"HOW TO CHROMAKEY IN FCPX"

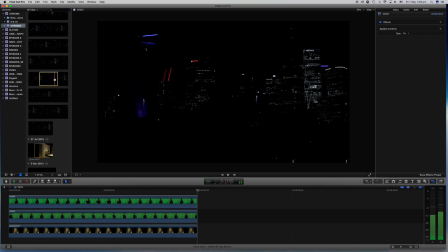So I shot some cityscape. This is Brisbane City here at night.
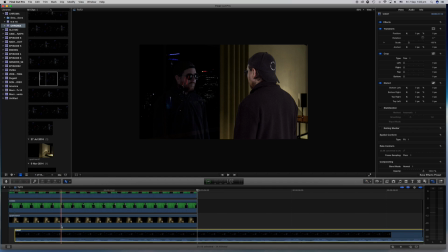I'm just gonna pop that layer down the bottom underneath everything else and pull the sound out of it and we're gonna make
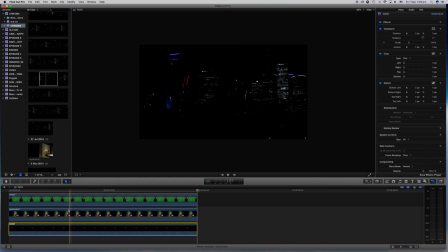we're gonna change the duration to four seconds on that as well so what that'll do is give us something out that window a bit of a city to look at with some motion some real cars driving around and that sort of thing just be careful of this sort of thing here looks a bit funny with the lights underneath the face there so
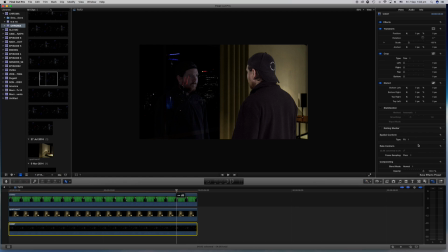just try repositioning that layer a little bit perhaps scaling it up a bit that might work too and we'll see how that looks yeah so just scrub through make sure it works looks pretty good I don't mind that I'd like this
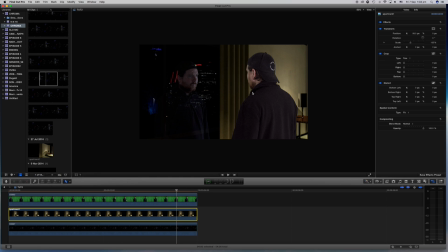background here this wall and curtain to be a little bit more I'm not sure if I like the yellowy sort of color I'm gonna go for more of a might be able to just cheat a little bit here and throw a bit of a let's go with the cold steel effect just to give it a bit of blue that looks pretty good
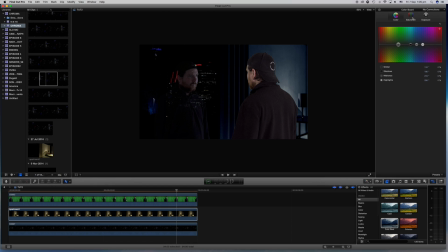just going to jump in the color board and maybe pull out the saturation a little bit as well negative 32 that's good cool that's looking good now what's one of the other
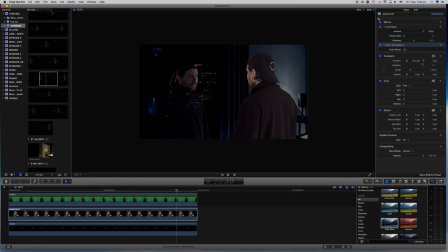things we can do with the reflection well sometimes when we look into the mirror it's not always perfectly clean and clear. Often it's a little bit blurry. So what are we going to do now is jump into blur. I might try there's a number of different blurs. See which one works for you. I like the Gaussian blur. So we're going to throw that on top of that layer there of me.
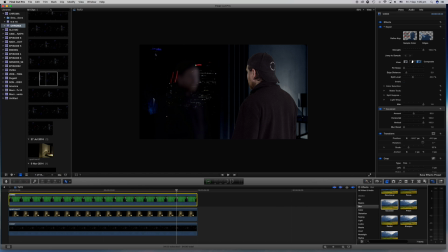So it looks a little blurry. Now by default, it's going to be far too blurry. So let's just take that from 50% down to say 10%. It looks pretty good might even like try eight percent a little clearer five there so it's a little blurry it's opaque it look it's starting to look more like a mirror reflection if you're really keen to
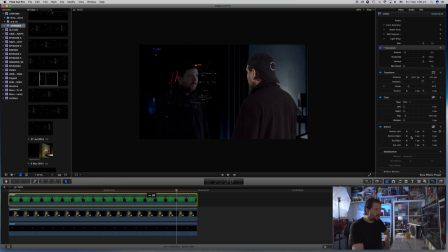play with that a little bit more one thing you can do is with your distort panel here and your inspector is basically you can you can grab onto any sort of anchor point and drag it around just for a little bit more of a distortion type effect you know play with that see
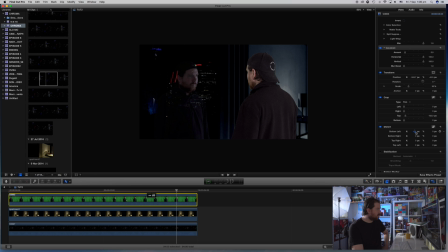what you like for the moment I'm not gonna I'm not gonna play with that too much I'm just gonna leave it almost as the way it was we're just gonna go with that now the other thing we haven't really done yet with these layers is color grade them a little bit I'm thinking
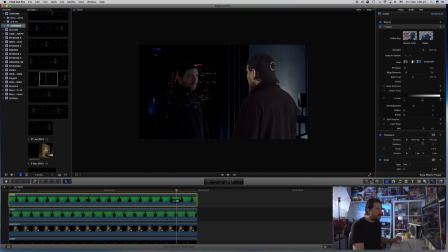this one here of the back of me probably needs we need to just jump into our color board here and probably go to
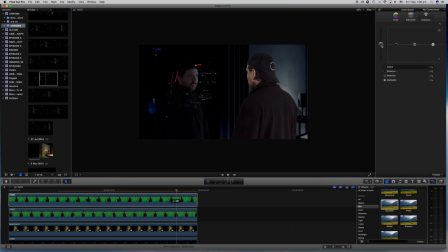possibly I'm thinking possibly darkening it a little bit as well so not too much and I think just general like the whole negative three you know and so we should probably do that for this guy here as well I might just bump up the highlights a little bit just so you can it's a little clearer you know a little easier
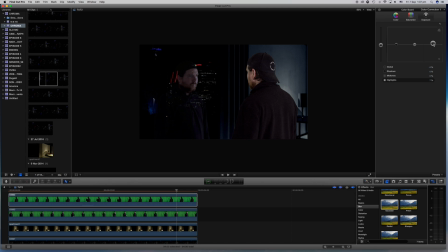to see and it separates from the background a little bit better there we go that's looking pretty good I'd also probably add a vignette to this and some letterbox bars just to give it a cinematic look but so far that's pretty good I might even just when we're on the color grading thing jump onto that cityscape out there might just pop the highlights right up on that too because
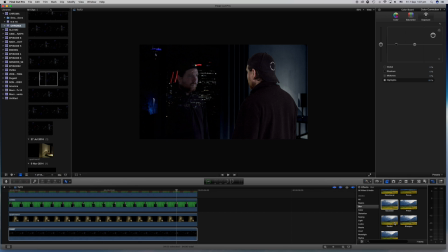yeah it'll just really show that cityscape a lot more it's looking a lot better again if it's off in the distance you want it to be a bit out of focus because that's the way lenses work naturally so probably not that much out of focus again come down to about I don't know
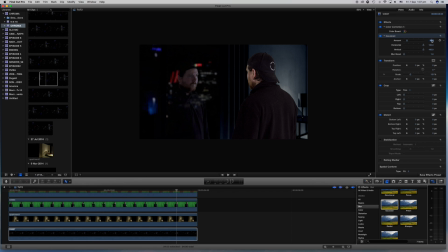just try different things see what works 15 maybe even maybe even 10 okay looks pretty good I like it so let's just play this back and see what it looks like that's
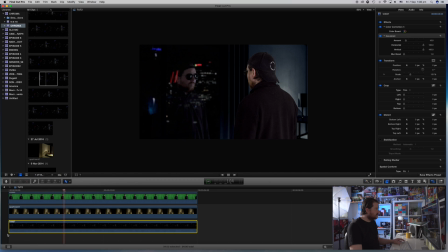pretty good I don't mind let's check that again yeah it's not too bad there's a few things that could be improved